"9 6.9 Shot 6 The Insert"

we made it through the morning that is all complete we got it all in the time that it was backlit we are good to go for the afternoon now right lunch always after lunch there is like a little lull in the action every department feels it you eat lunch you come back it's hard to get into the rhythm of things another reason why i like to schedule these inserty things if at all possible the least important stuff right after lunch you're getting terrible light right because is very, very toppy, but also just get people back into the rhythm, get those little wings, stuff that's not as important. Give everybody a little bit of time to get back into the rhythm. And once you're on set and actually shooting, then you can start to get the other things done, like call for the equipment for what's coming up next. Everybody just seems to need just a little bit of nudge into lunchtime. So something to keep in the back of your head while you're doing the scheduling.
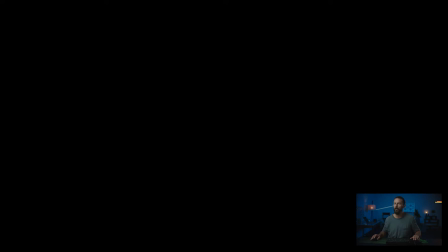0:53 But okay, we know we've seen this before. We know where we are. We know what we're doing. Let's jump in and see the insert shot.
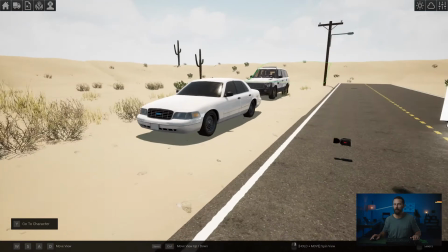1:00 Now we just need a flat tire and there's lots of different ways that you can play this right we can do this au naturel and if we just jump in
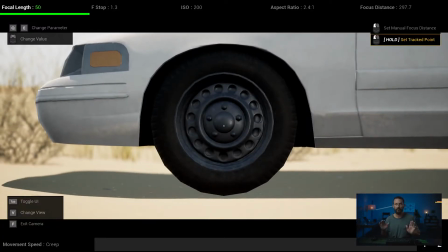1:06 this is what it's going to look like right this is sort of the frame that we decided on the the tech scout there's not too much changing here you can see that we get a little bit out off of the car right we're not so close here if
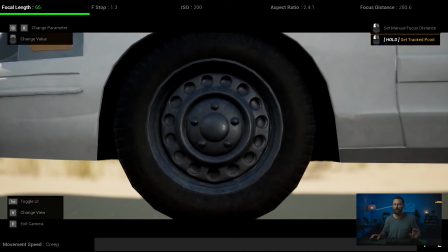1:19 we let's go up a lens let's see you know you're not like this it's really really close maybe the director wants something like that i feel with the width of the medium shot and then the the width of the close-up just how much around the world that we can see.
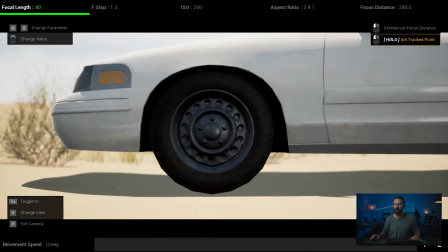1:32 Feels like we still need to be, we get too close, we're changing things a little bit too much.
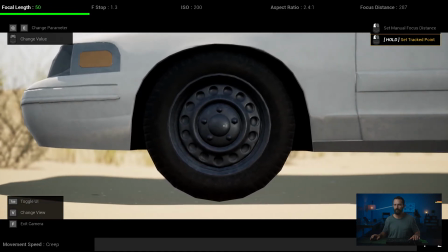1:37 So I would say somewhere in that 50 millimeter area and again we've got interest in the shot. You've got light underneath the car, then the shadow of the car, then we're back onto the light down here at the bottom.
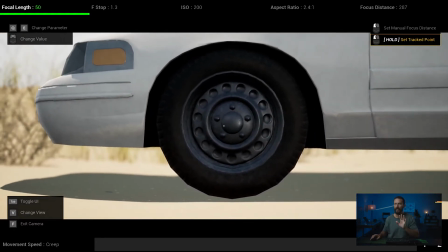1:49 You know again just salt and peppering the image as much as we can. We got reflections that we might have to worry about.
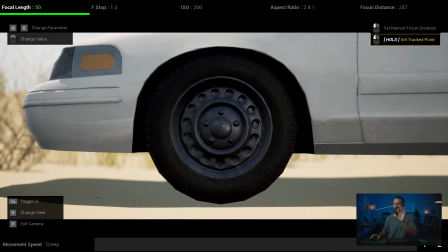1:54 Maybe there's me in the reflection or anybody that has high-vis on. High-vis especially on a road job like this where you're really close to a road that is shut down, everybody is going to be wearing high-vis. So any green or neon green or pink things in the background you got to be constantly looking for. But for lighting, maybe this works, right?
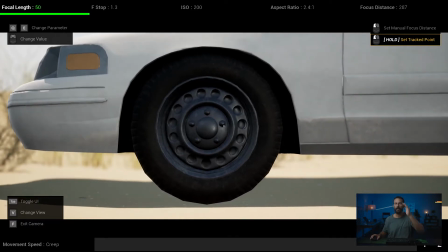2:11 Maybe depending on how harsh you're going with the look for the close-ups, maybe if you're not using the overhead, if you're just using the bounce and the neg, maybe you can get away with something like this.
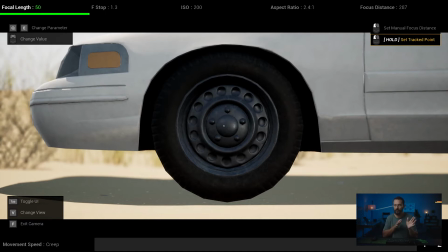2:20 If you want to just smooth things out a little bit,
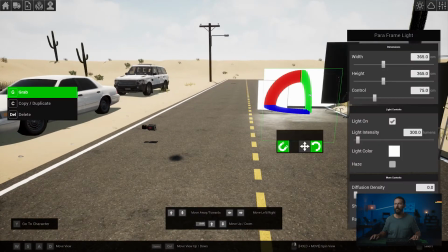2:22 all I would call for is the bounce. bring back the 12 by bounce, bring it and we'll put it over here.
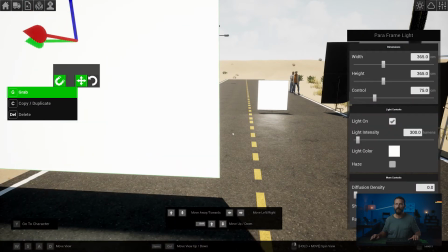2:30 And then let's lift it up a little bit. And if we zoom out, we'll rotate it around.
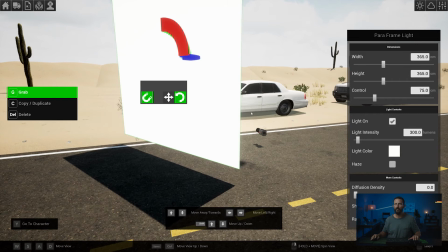2:36 So we're actually getting the light hitting the car. And then we'll jump in here to the camera.
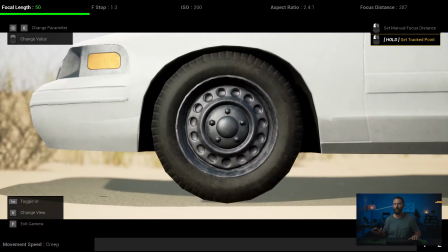2:41 Let's see what that looks like. Okay, that's way too much level, right? We're getting way too filly.
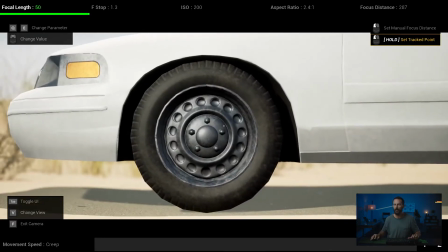2:45 But you can see just looking at the circular part of the hubcap, you can see where the light is coming from.
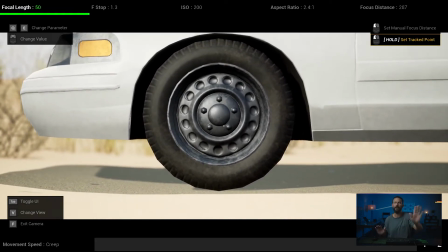2:51 You know, it's coming from a pretty good angle. I would push it further upstage to get more shadow, right?
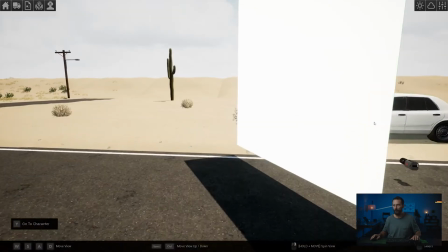2:56 Because right now it's a little bit too fronty. And if we jump out, you can probably see that frontiness if we come up here, right?
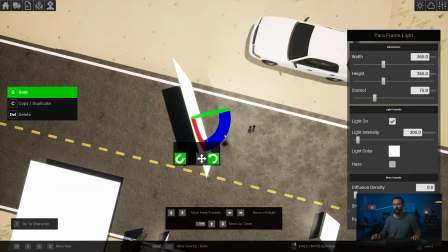3:01 The front of this little bit here, it's just a little bit too around like that. We want to make it more like this. And we haven't changed the time of day. So let's go and change the time of day.
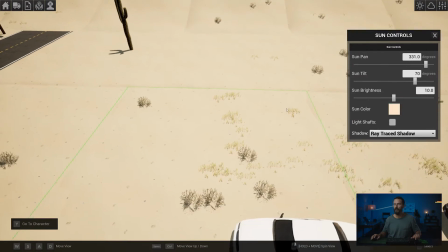3:14 So if we come up here, sun, let's lower down here so we can see the shadow effect that it will have.
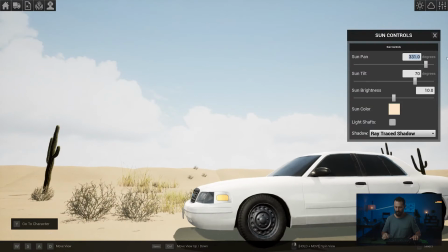3:20 And let's go to, well, Now, this is going to be past noon.
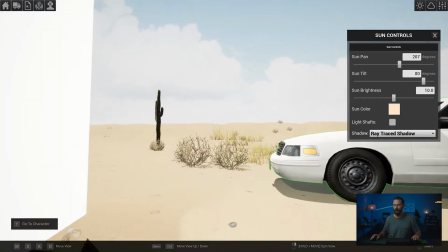3:25 Let's say it's 80 degrees because it's going to be the worst possible time. And you can see, let's bump up so we can see the shadows now.
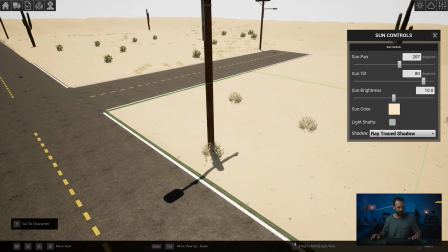3:32 So, it's pretty much straight down, right? The shadows are no longer coming at us. You'll remember when we were doing the stuff facing this way,
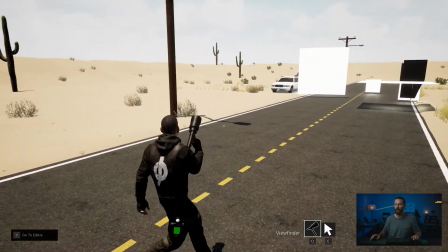3:39 we had the shadows of these light poles coming towards us, whereas now it's straight up and pretty much the sun has now ticked over.
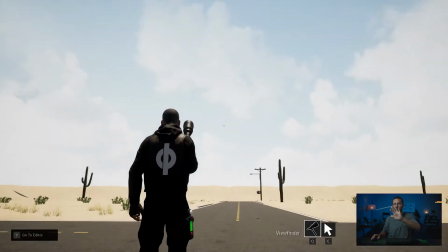3:46 And from here, the rest of the day, it's just going to drop in the sky until it's way over there, right?
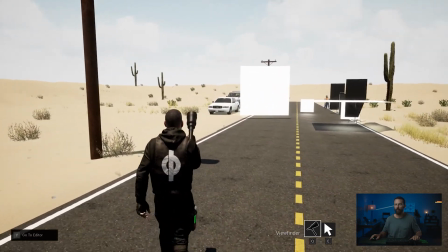3:51 So, anything that we're shooting right now is not going to be very pretty. So, also, we want to drag out this process, right?
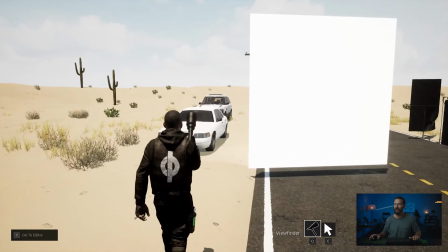3:58 So, be getting everything ready, tell all the lighting and the grip department to get everything ready,
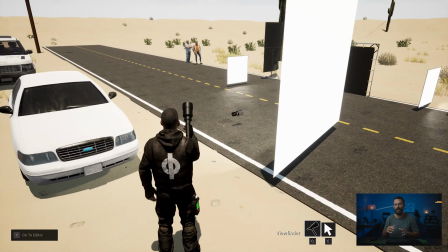4:03 so that when we actually get into the coverage of her angle, we're going to leave it as late as we can,
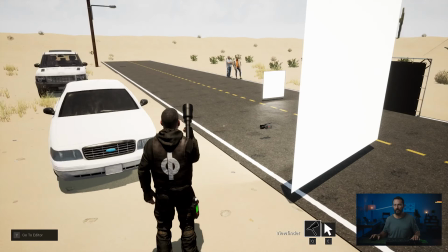4:08 but then we're going to try and work really quickly to capture that best light. So, there's no real rush here when we come back from lunch.